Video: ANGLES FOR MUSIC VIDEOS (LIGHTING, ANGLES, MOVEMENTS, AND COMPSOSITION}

Another thing is, don't just move your camera randomly just because it's on the stabilizer.
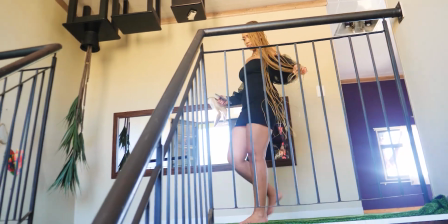8:13 Make sure the movements have some meaning, make sure they are strategic. And with this out of the way, let me give you my top 5 camera movements that I always use for my cinematic music videos. My first and most favorite camera movement that I use all the time is the parallax movement.
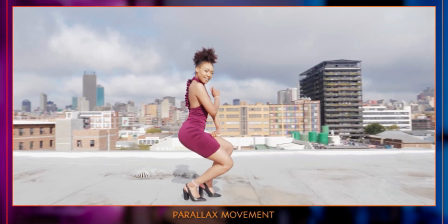8:32 In this movement, I keep the subject in the same position while I move the camera around them, causing the background to move.
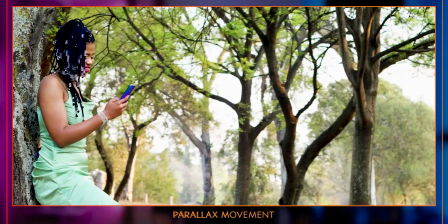8:40 It looks even more cinematic on a higher focal length with a shallow depth of field.
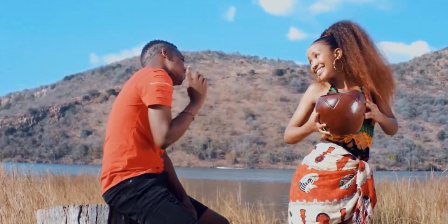8:46 I use this movement on almost every music video, especially where my subject is standing still,
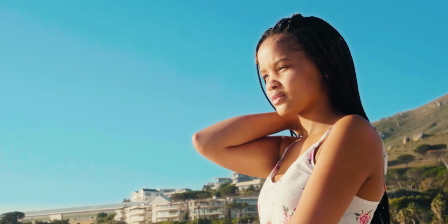8:52 to create a sense of wonder, and it makes the shots more dimensional because the world seems to be moving around them. My second most favorite camera movement is tracking movement.
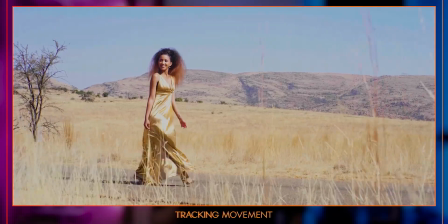9:05 This is when my subject is moving and I'm also moving with them at the same pace and distance.
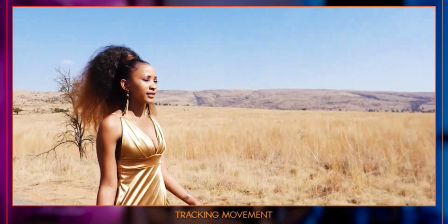9:12 This movement helps the viewers feel like they are in the action too.
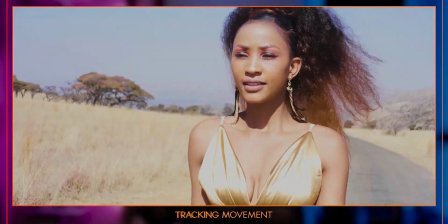9:17 They feel like they are moving with that person. There are 3 different types of tracking.
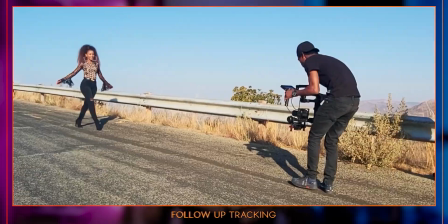9:22 The first one is the lead tracking, where the subject follows the cameraman.
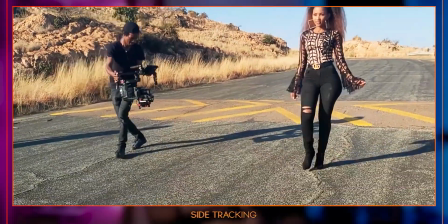9:26 Then there is side tracking, where you track your subject from the side.
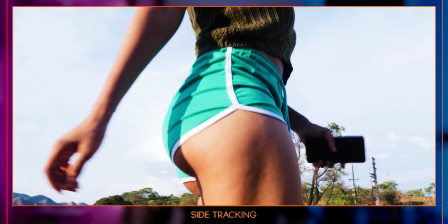9:31 I use this tracking so much in my videos. You can also see it here and on this one as well.
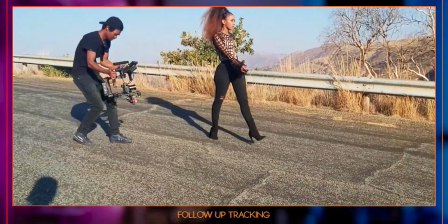9:37 The last one is called follow-up tracking, where the camera operator follows the subject from behind, like in this example. Same as lead tracking, but this time from behind. The third camera movement which I use a lot is the review movement.
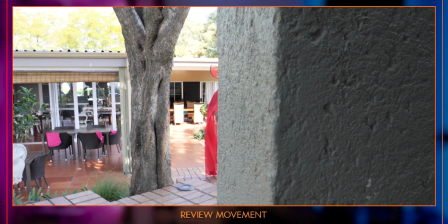9:53 It is a creative movement in which I use the foreground object to review my subject in the background.
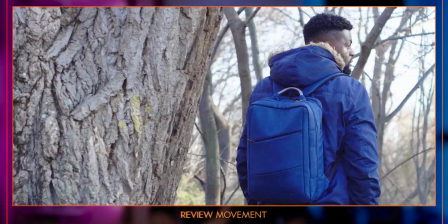9:59 In this example, I'm using a tree to review my subject. Next up on number 4 is rising while tilting.
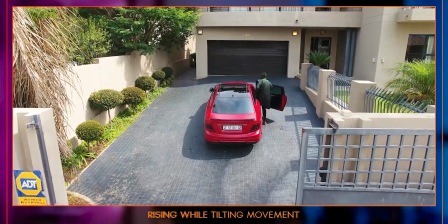10:07 This is when I'm raising the camera up while tilting it down to create this cool shot that looks like it was a jib.
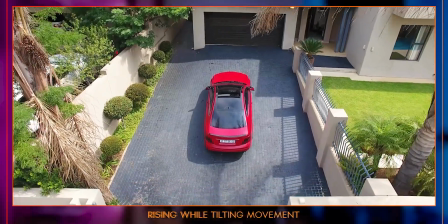10:14 I also do this kind of movement with a drone most of the time.
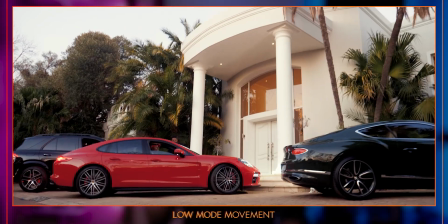10:18 The fifth movement is the low mode, where I put the camera very low to the ground to give a different perspective,
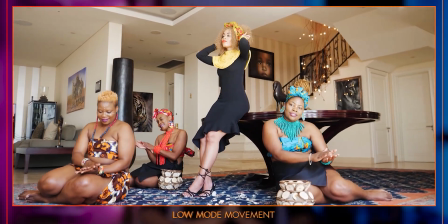10:25 or when I want to make the subject look more superior. And that's it, folks.
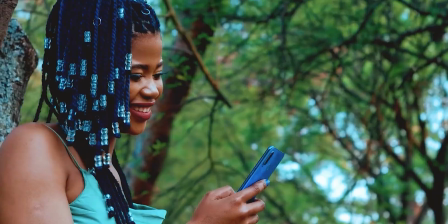10:30 These are some of the camera movements that I use in a lot of music videos, but there are more in the main course.
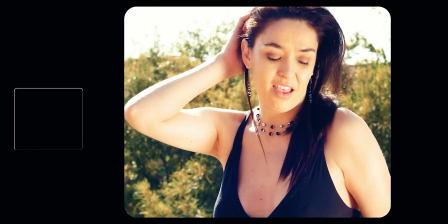10:37 You can also combine these movements to create unique movements of your own. This is it. Peace. Hey, what's up guys? In this video, we're gonna look at the 5 best camera angles for creating cinematic music videos.
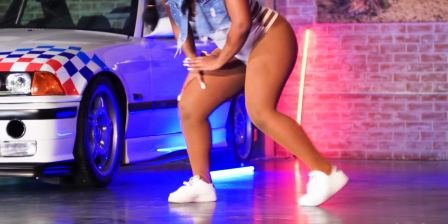10:57 When it comes to music videos, camera angles are everything,
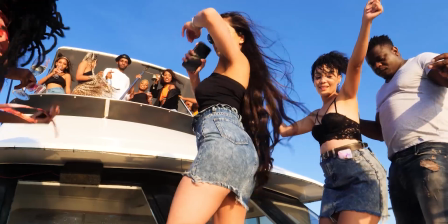11:01 and I'm gonna give you my top 5 camera angles that I often use in almost all my music videos and explain to you why. And without wasting time, let's get into it. The first camera angle that I use a lot is the ground angle.
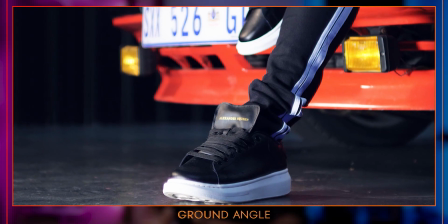11:16 This is actually when I'm trying to show what is happening on the ground. What I normally do is I put the camera very close to the ground.
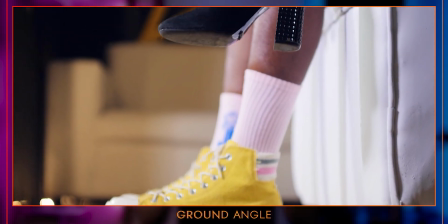11:25 Sometimes I'm trying to show a shoe or just any activity happening on the ground. The second camera angle that I often use is the knee level.
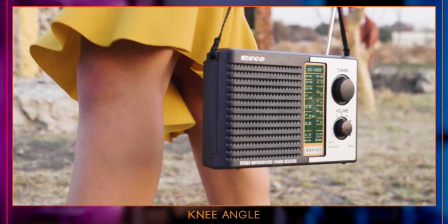11:34 Mostly I use this angle when I'm trying to show a person walking to give a different perspective to the scene.
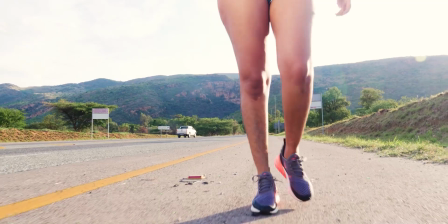11:40 And oh my gosh, you have no idea how much I use this angle.
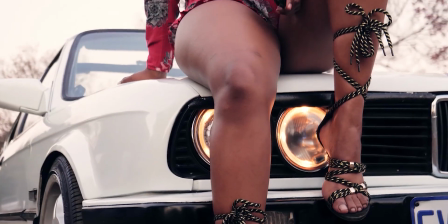11:45 Almost in every shoot it is there. The third camera angle is the low angle.
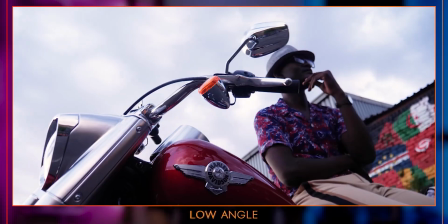11:51 I normally use this angle to show or emphasize the character's dominance or superiority.
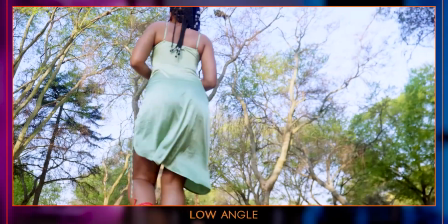11:57 Sometimes I use it to portray a sense of wonder when my character is in a place which they are not familiar with.
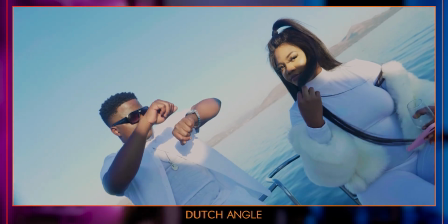12:05 The fourth camera angle which I use is the Dutch angle, where the camera is slanted to one side to show a sense of disorientation.
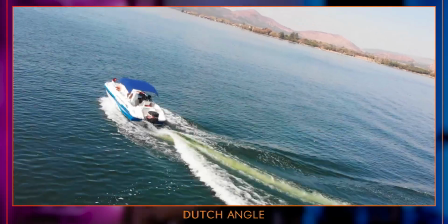12:14 I love this angle quite a bit, and I often use it especially when I'm filming subjects on water in a speedboat,
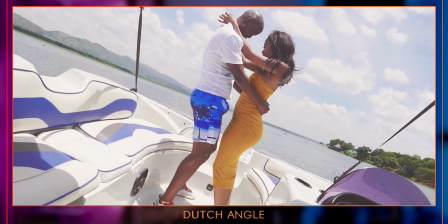12:22 because naturally speedboats are not stable, and when you add a Dutch angle, it shows that sense of instability. I also use Dutch angles to show a confused character or to show that something is not okay.
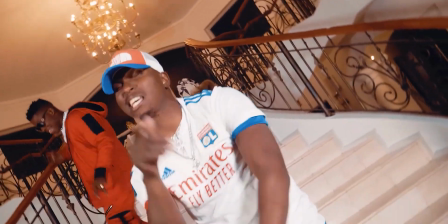12:35 Like on the music video which I did for some artists, where the storyline of the video was a girl who was dating 3 friends without knowing,
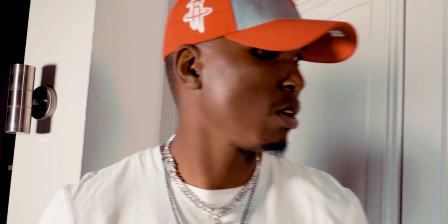12:44 and later they discover that they were dating one girl and then she runs away.
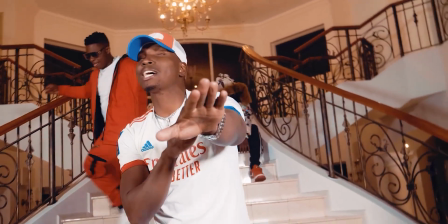12:50 It was really funny actually. The fifth camera angle that I use in my videos is called the high angle, where the camera is just on top of the subject,
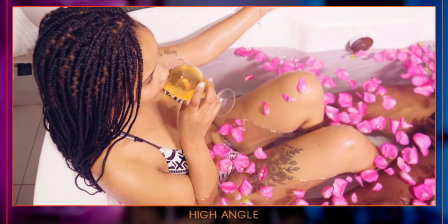12:59 and I like to use this angle when I'm trying to show the vulnerability of a character. Alright, the bonus camera angle is the bird's eye view or overhead shot,
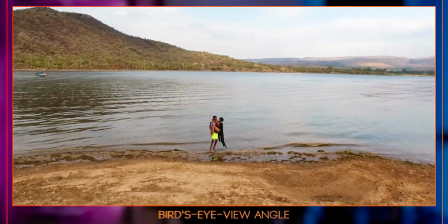13:09 where the camera is way up looking down on the subject in a wide environment, sometimes to emphasize their freedom.
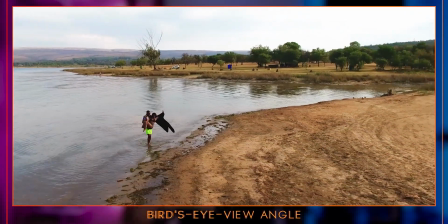13:15 It is almost familiar to the aerial shot,
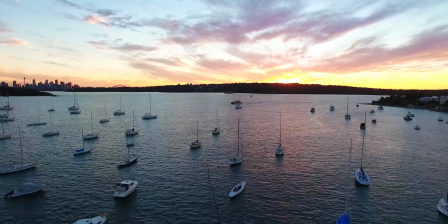13:18 where the camera is even way up higher to establish a larger expanse of landscape or location.
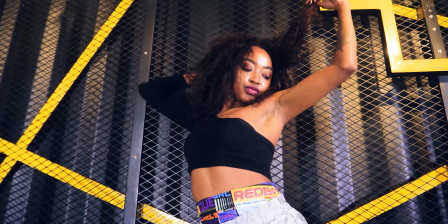13:25 There are many other camera angles that you can play around with, but these were the top 5 angles that I often use in my music videos. In the next video, we shall look at how to edit music videos. This is it. Peace.